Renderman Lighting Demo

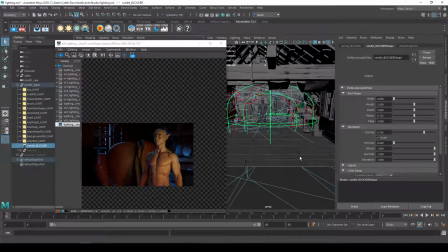77:47 So a blocker can be really helpful for like really kind of like fine tuning where your light sources that you're creating are hitting, so that you're not, I want to add like a light on the background
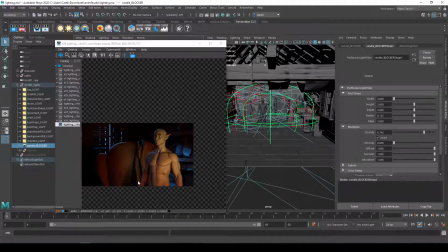78:01 to kind of lighten it up. I might have to put it in a position where it would normally hit my character, and it gets a little tough because then you're having to like, oh, I need to block this so that doesn't hit that. But this light blocker can really kind of help you fake that lighting fall off a lot. Like I said, I don't want to get into how to use these too much.
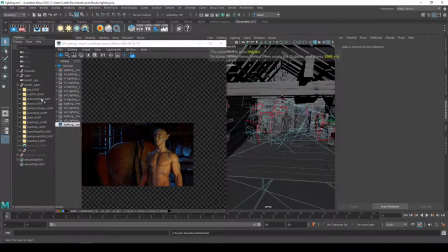78:20 I'll go ahead and hide that for a second because I want to show you guys my volumes. So the volumes, they're just these shapes right here that I've added this Pixar volume.
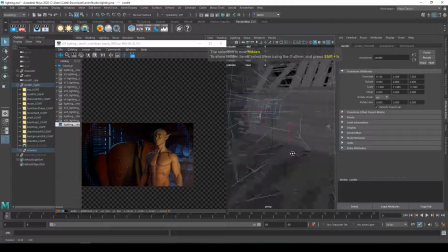78:32 So you go here, add Pixar volume, and there's a lot more to it. So I don't, once you add these primitive shapes, I would suggest watching a supplementary video on it, just because it takes too long to go over every possible thing we can do. But what this does is it lets any light that travels through it kind of show up
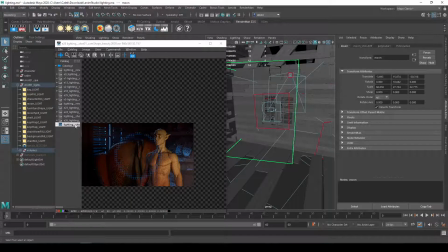78:51 as a volume or a presence. And so you can see before, all that light that's coming from outside, let's go and delete this one. All that light that was coming from outside, it doesn't show up until it hits the surface, but now it feels like it's traveling through dust or an atmosphere, right?
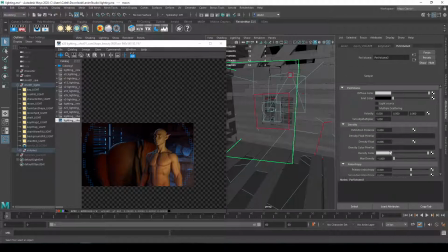79:06 And I can just come in here to that Pixar volume and I can change the density. I have it pretty low. By default, it's like 1, which you could see looks like it's just like super, super thick, right? Which is obviously not what we want to do. And so that density is just like the density of that volume.
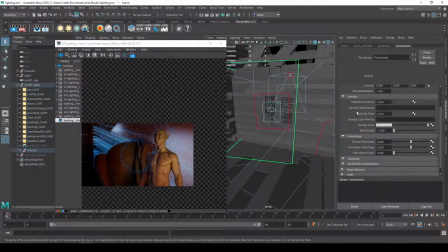79:23 So let's set that to 0.01, I think is what I started with when I was first working on it. And I was just dialing it back because you don't want it to feel like there's smoke in the room, unless you do. And you can see I'm also limiting it because by default it was kind of like taking up the entire room like this.
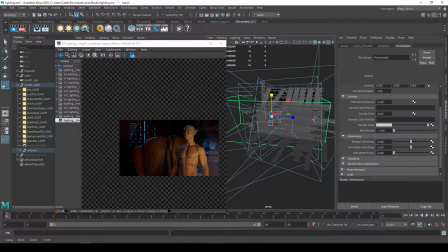79:41 And so let's go ahead and, because I'm scaling this up, I'm gonna have to increase the density. So let's set that to 0.3. Set that to 1. Oh, maybe I have to try restarting IPR.
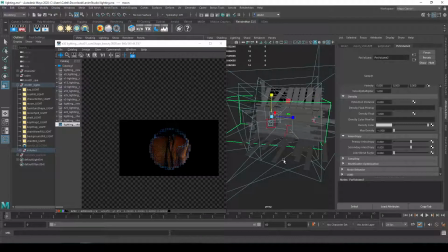80:00 And I might be also misunderstanding the settings in the Pixar volume, which would not surprise me. So there's something about what I've done here that's, oh, there we go, now it's showing up. There's something weird about it once it gets to a certain scale. Or maybe once my camera's inside of it, it stops working, I don't know.
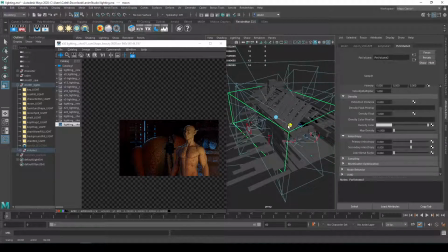80:19 But there's something weird about it. But you can see that if I include my character, even if I drop this density value really low, so let's say 0.01, you know, it might feel correct or what I want for that background,
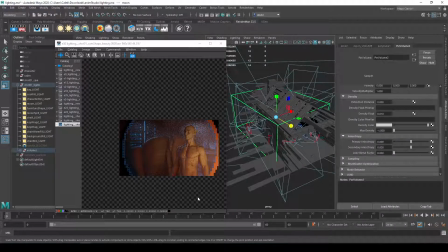80:35 but it's kind of blurring out everything else, and you just don't want the whole scene to feel like there's smoke inside the environment. So I was using that, limiting that shape, so I just wanted it on that background so I can get those kind of God rays coming in.
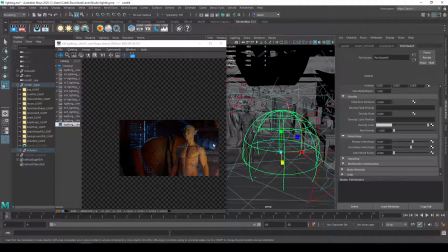80:51 Also did one for the candle right here, but in reality, just so I can get like this kind of ambient light coming from like the off camera light source that adds a little bit of presence back to it, right? So you can see when that's in, we can kind of see it feels like there's a light source right off camera.
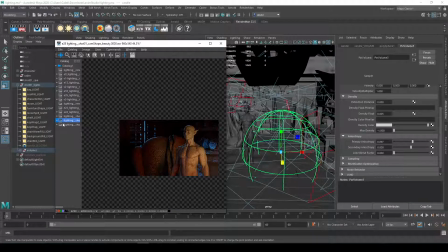81:08 But in reality, because I'm not trying to get like these God rays like I am in the background, this volume is just adding extra render time.
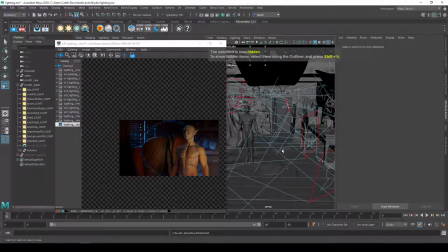81:15 So I probably would just actually get rid of that one so it renders faster, and then I would just do in post-processing, just add like a, post-processing or post, I would just add like a gradient kind of color shape right here so it feels like there's a light source right off camera.
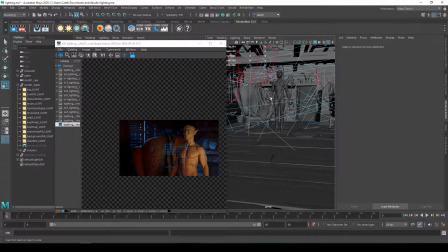81:34 One of the last things I want to go over is light linking. What I'm going to do is I'm actually going to go ahead and hide all these lights.
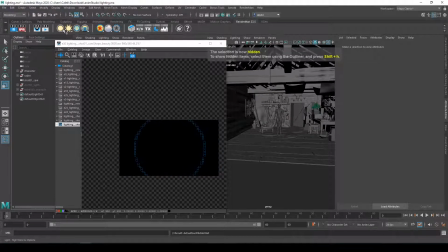81:43 And I'm going to go ahead and add in, let's go ahead and take one of those lights actually. So I'll grab this background fill light. So I'll just go ahead and duplicate that and take it out of the group so we can see it again.